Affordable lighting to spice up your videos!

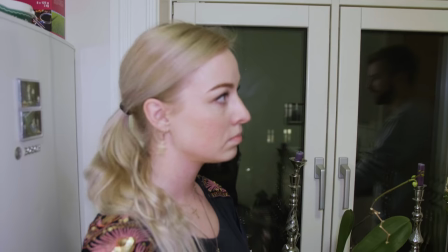496s
With this camera, if you crop afterwards, it will be a bit grainy. But why do you crop?
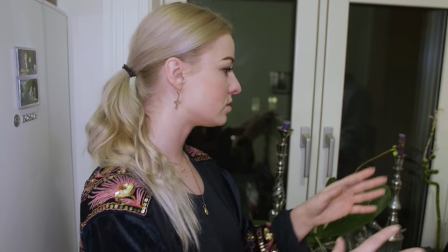501s
Because I want it closer in. Because there's too much of a mess around the table. But why don't you zoom? With this lens, when you zoom, you lose some light or aperture. The aperture on the kit lens, I think it's 3.5 when you are wide-angled. And when you zoom in, it's about 5, I believe. So we will zoom now, so we don't need to do it afterwards.
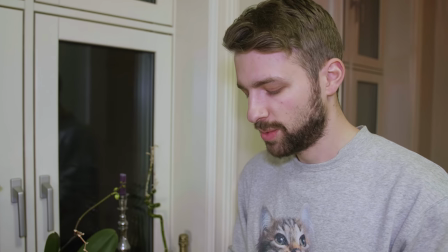521s
Mm-hmm. So you see, it will be sharper. Okay. We just need more light. So that will what we'll bring up now.
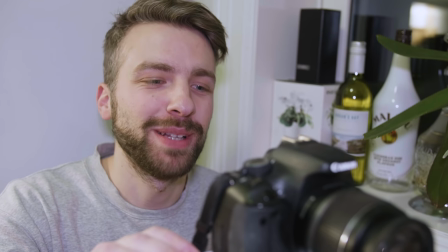526s
Okay. I forgot this is the camera without the flip screen. Now it's not horizontal.
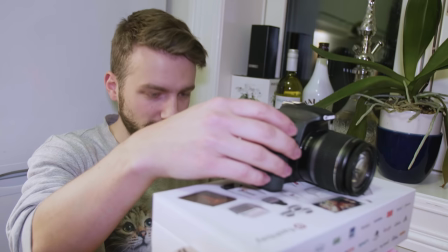534s
Is it? Yeah. Well, it's on boxes. You'd think it would be. But... Yeah, but this is an old apartment.
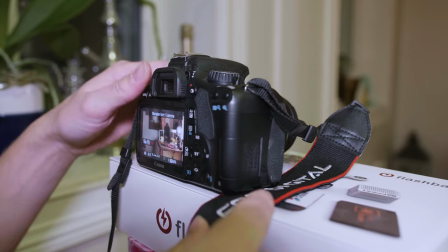540s
So it's got the kitchen is crooked. We just use the camera strap. Oh, nice. Oh, this turns off all the time. It's annoying. This camera is probably one of the best buys I've ever done. You know, my hair just raised up because it was so sharp and... I used to love the Canon 550D.
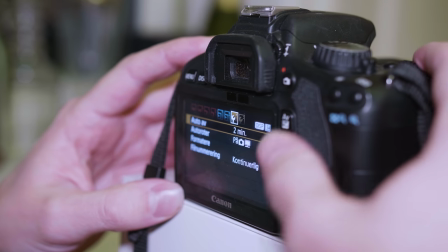559s
I still do that, but it's crazy how much the video function has improved since. Is there any focus picking on this camera?
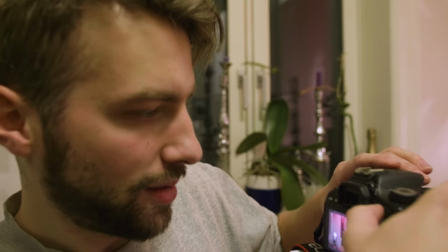566s
No? Like a zoom focus. Yes. Ooh, fancy.
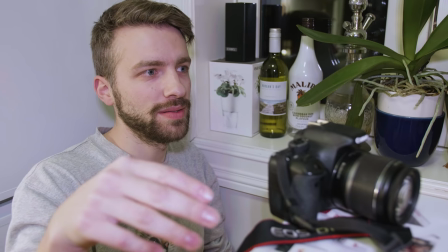575s
I saw that you had ISO on auto, so I will put the ISO down to 800.
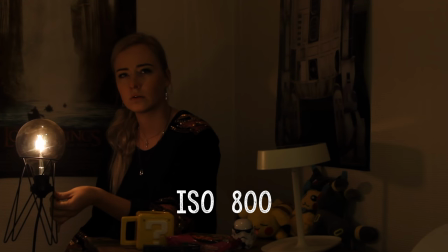581s
Then it will become darker, but we need to compensate with light.
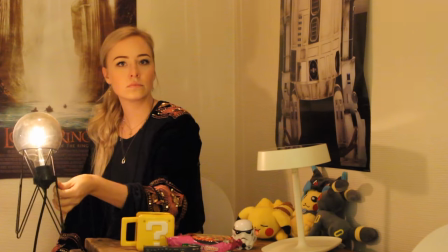585s
Because now it chooses a really high ISO and then it will get grainy, not looking good looking footage.
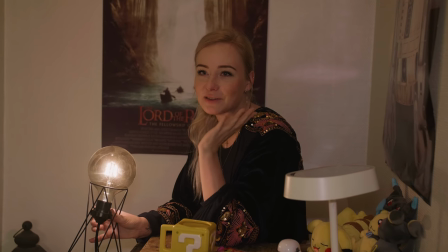592s
Yeah, cameras, I need to learn. Something like...
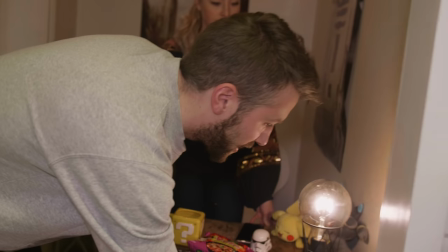596s
When you're filming yourself, you should start doing this. Just move yourself away from the background.
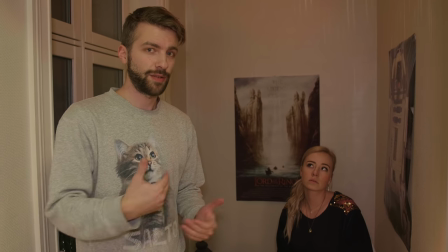600s
You can make the background more blurry and separate yourself from the background. and also remove shadows.
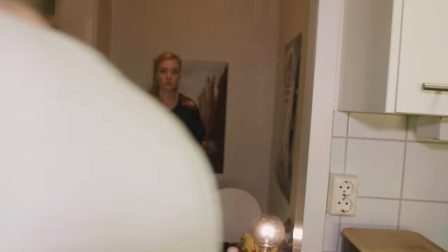606s
Let's move the camera a little bit.
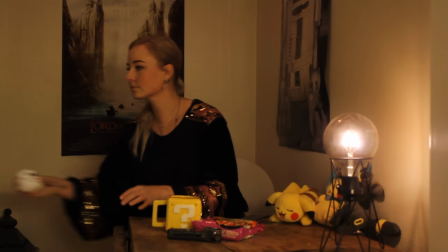612s
Okay, so let's get an overview of what we are actually doing and planning.
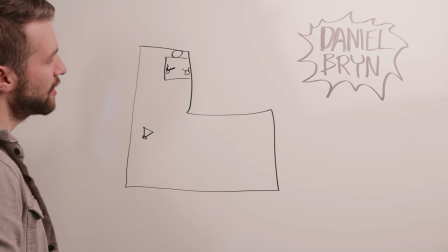618s
When you sit like this close to the wall, it will be hard to separate you from the background.
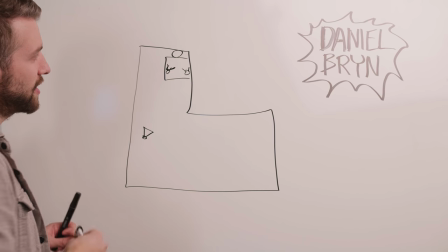622s
And also when you have the lights really close as this, it's harder to hide them outside the frame.
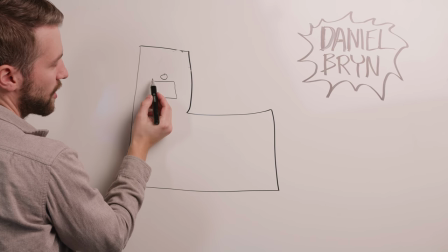628s
Okay, so what we're doing now, we move the desk so she will become sharp, the background will become blurry.
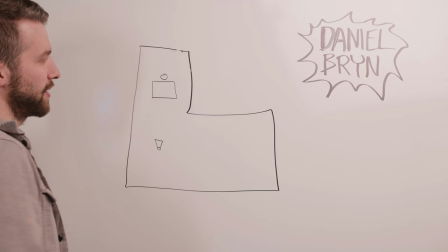634s
And when you zoom in, you will create also more shallow little field and make the background more blurry. Okay, let's put out some lights.
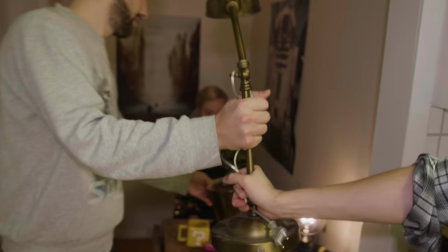641s
Yeah, the beautiful lamp is finally getting useful. Oh. Try to make it a key light.
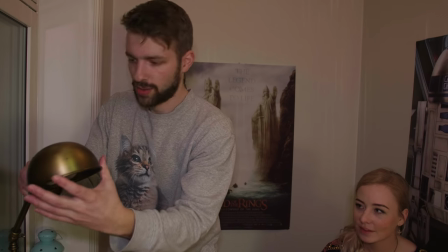649s
Can you twist it
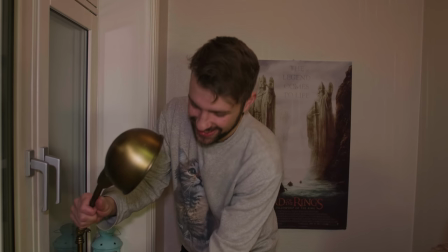654s
around? You say it was old? It hasn't been used in a while. By the way, if you like my cat sweater, I'm actually selling those in a store.
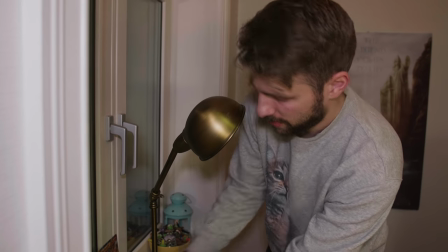662s
It's my cat, and I also have one with the other cat. So yeah, the link is in the description.
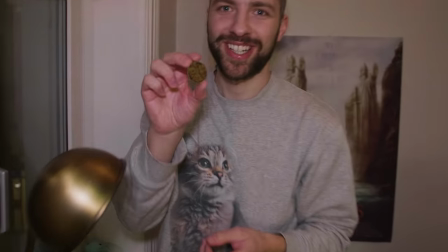666s
Is it Pog? Pokemon coin. Oh. The first ever Tamagotchi.
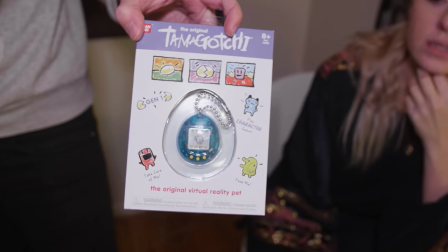672s
Well, it's a new edition, but it's the original one, yeah. Wow. You know, you're all also quite close to this wall, so...
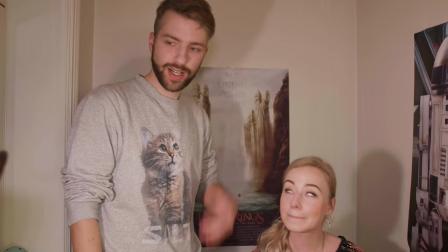686s
Since this is a narrow, small room, it's easy to create shadows, so we'll have to make this more soft, the light.
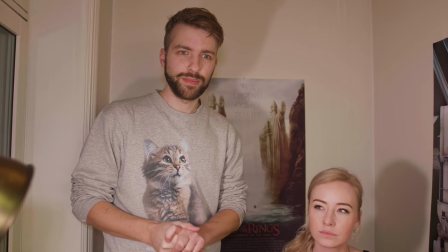692s
Do you have some baking paper?
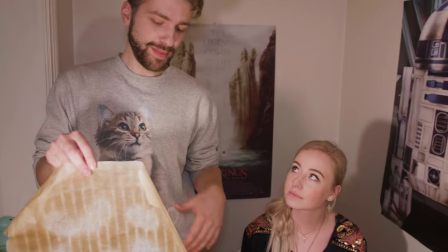699s
Art by accident. This will make it a little bit more cozy, because it's warmer.
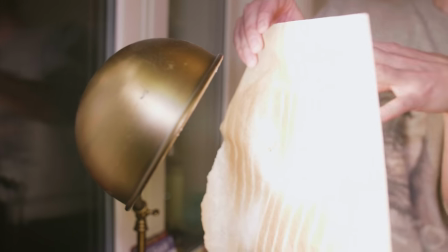704s
Because what happens now is that the light will then spread around the paper and create a softer light.
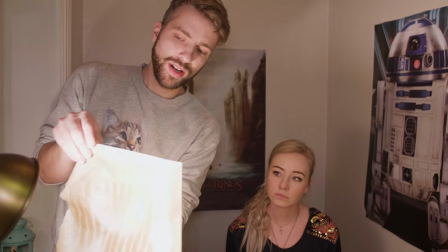709s
Because the light source will then become bigger. And the more away we put it from the lamp, the more soft it will be.
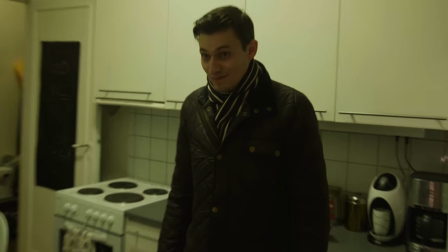719s
I need to go now. Why? Oh, the secret project.
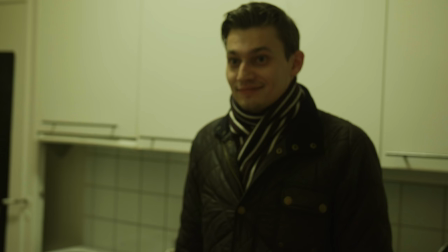724s
Okay, before he continues, just look how bad the light is in this kitchen compared to the bulbs we are using.
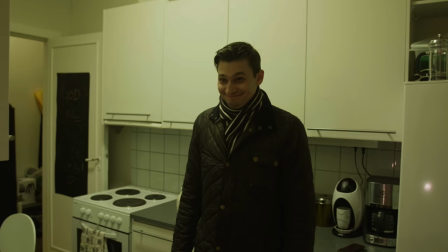729s
In other words, the bulbs we are using have a better CRI value. And now, let's see why Thomas is leaving.
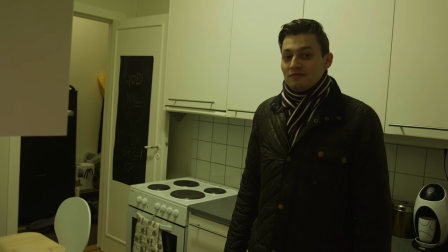735s
I'm going to watch a football game and eat food. Beef, probably.
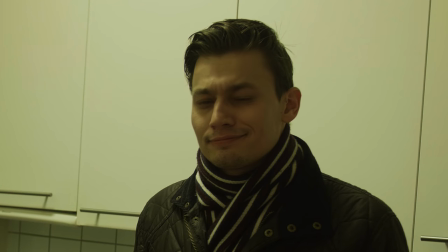743s
Later. I need a hug. As I'm going to leave now, I hope, Thomas Brun, that you are going to take care of my lamp. That it does not come to any harm. I promise. I put my faith in you.
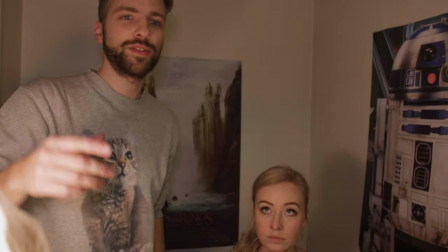764s
Okay. Can we turn off the ceiling lamp?
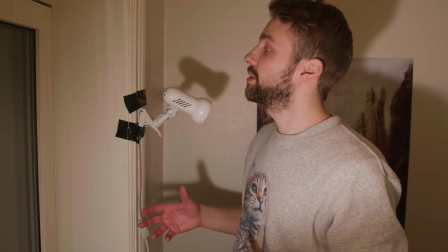767s
We don't have that many places to mount the light, the lamp I have with me.
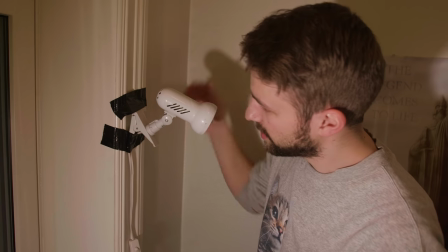773s
But since this is so lightweighted, we can just use some gaffer tape to the wall.
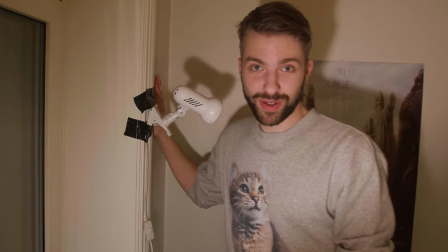777s
Remember, if your paint is really bad, it will maybe rip the paint off. So just be careful.
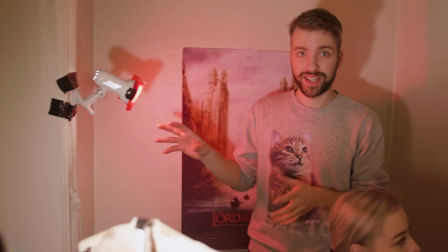784s
Yeah. To make the red stand more out, we'll add a contrast, a complementary contrast, and that's green.
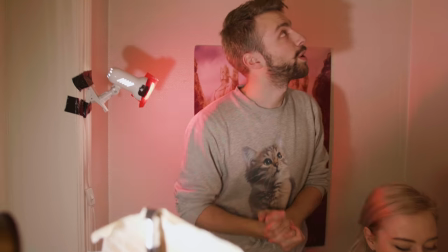792s
So we have to add one more lamp. Maybe we can...
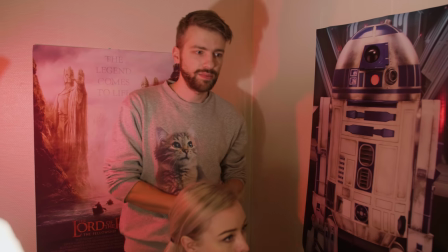798s
Actually, what we'll do, we'll try to hide it under you and putting up.
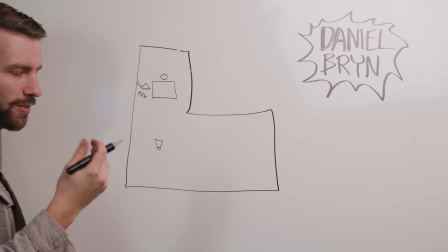803s
And that's the key light, which is the main light hitting her face, lighting her up.
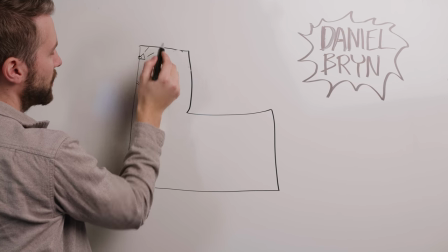808s
Then we'll have one lamp here, lighting the background, and another one down here, to also light the background.
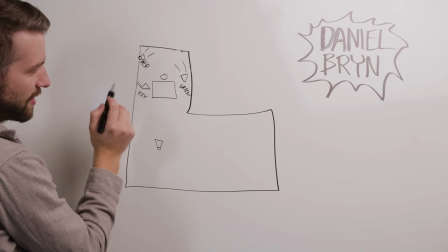815s
So this is red, this is green, and the key light is tungsten, like the natural color to your face.
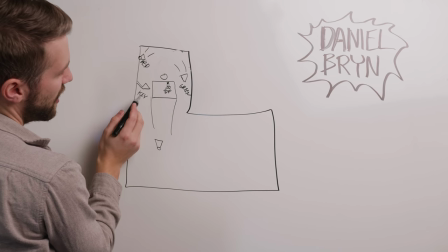822s
And when you zoom in, the composition will be more narrow, so we can actually hide the key light and those lights outside of the frame.
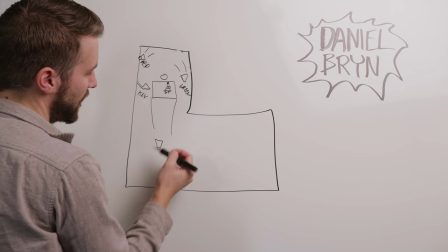829s
That's our plan.
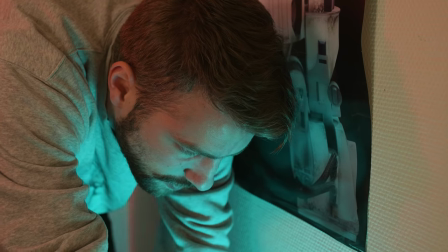832s
Okay, when you put up all these lights, it can look really as different on the camera than in real life.
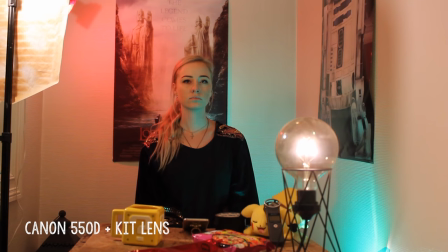838s
Mm. So now we need to go and look into the camera, so it looks good. The background is too bright and she is too dark.
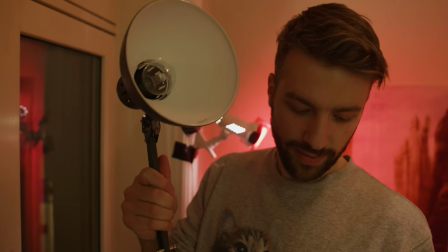846s
Instead of Thomas's lamp as the key light, I'll use the $30 Ikea lamp with a more powerful tungsten bulb.
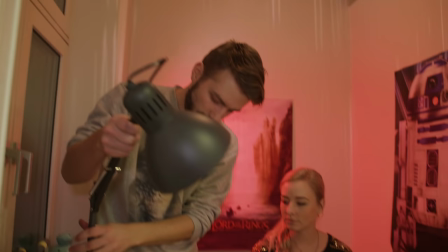852s
Now we're more flexible with light as well. This is the strong bulb.
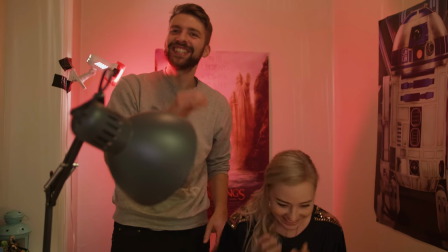857s
Sorry. Jesus, my eyes! Always tell the talent that you're turning on the light, especially the strong one.
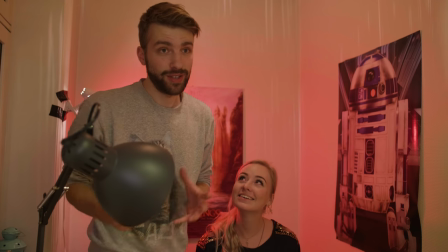867s
I didn't do that now, just for you guys, so you know. You always learn when you do mistakes.
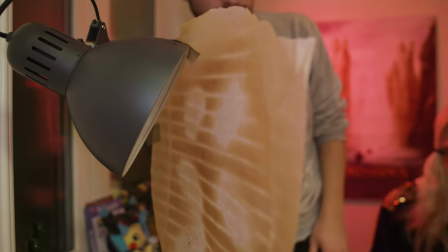872s
This is so... Close your eyes. Okay, still bright.
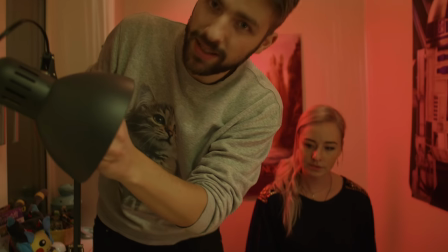878s
Still very bright. This was 70 watts, and that's a lot. Thank you, Thomas.
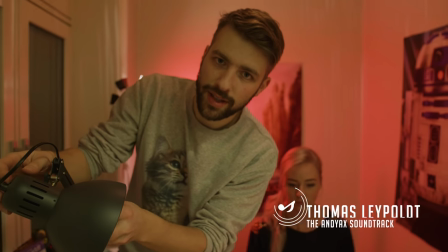884s
40 watts. You can also buy dimmers. Cheap ones that connect to the power cord.
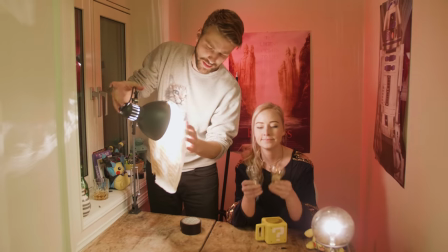892s
I think this is better. Or what, Thomas? Yep. Old one from Thomas, down here.
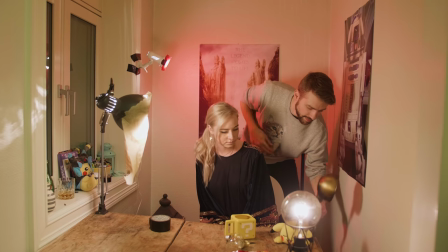900s
Yeah! No, but this is a kit lens. It's okay for outdoor shooting, but for things like this, where it's in small space and you're quite close to the background, it's better with a faster lens. But you know what? For this test, let's just show the difference from this lens and the Sigma lens, because it was so much better.
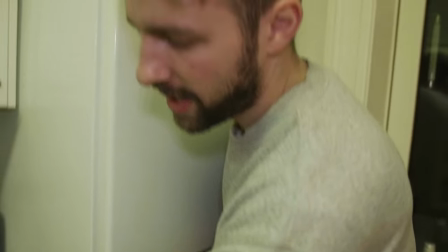924s
My favorite, Sigma 18-35. You have aperture 1.8, even though we zoom.
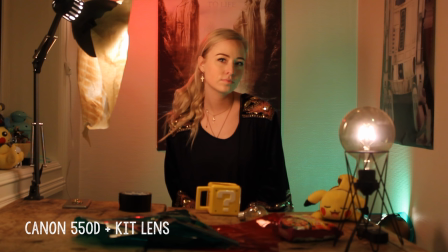931s
This is now, I'm recording with the kit lens, and boom.
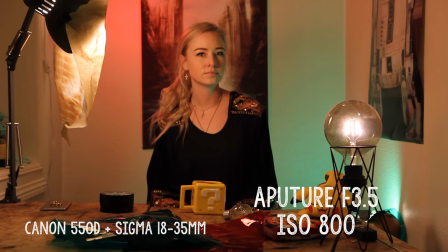938s
Okay, so this was the starting point.
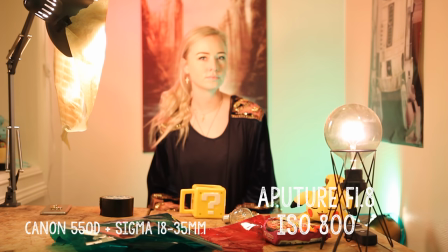940s
Now, as the lens is faster, we can pull down the aperture to 1.8, and then also the ISO, since it's faster.
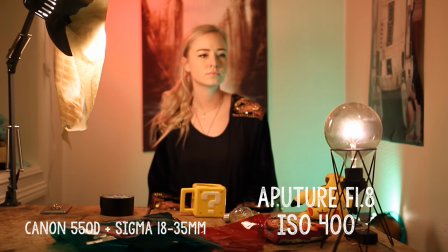950s
So we can pull it down to 400.
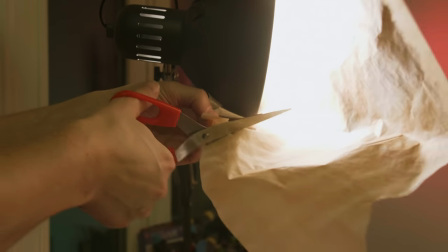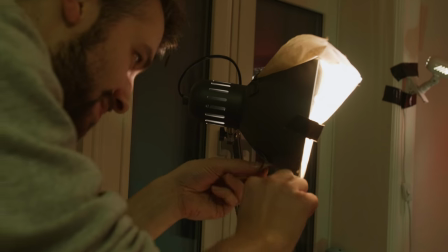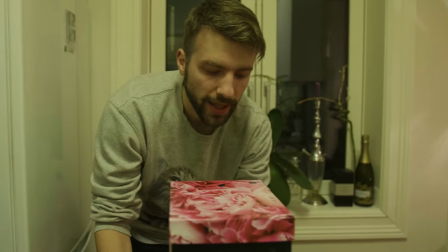963s
So we need the camera higher up. Make it in eye level. Oh, we are so close now.
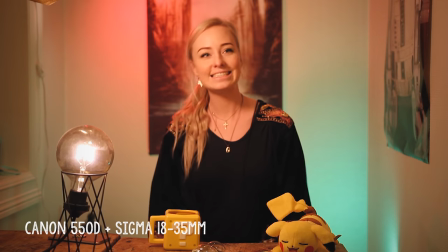969s
Good lighting is the key to good cinematography. If I had time, I would add the aperture M9 as a backlight and separate her even more from the background.
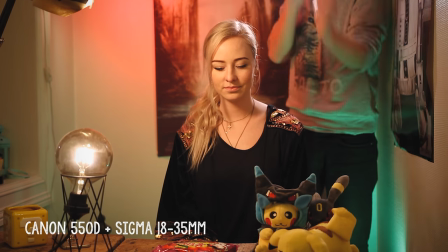977s
Then we can mount it somewhere behind her and point it towards her. You can also place it in the frame as a practical.
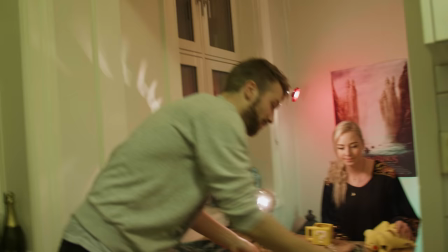982s
You just have to test and find your look. The sound recording is so important. If someone watching your channel for the first time, you got 5 or 10 seconds to prove them that they should watch the entire video.
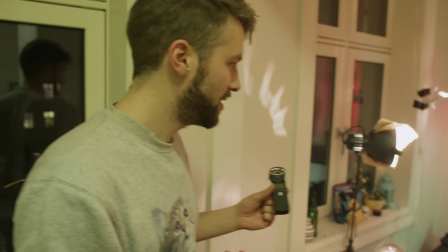993s
So a tip, put this as close as possible to your mouth.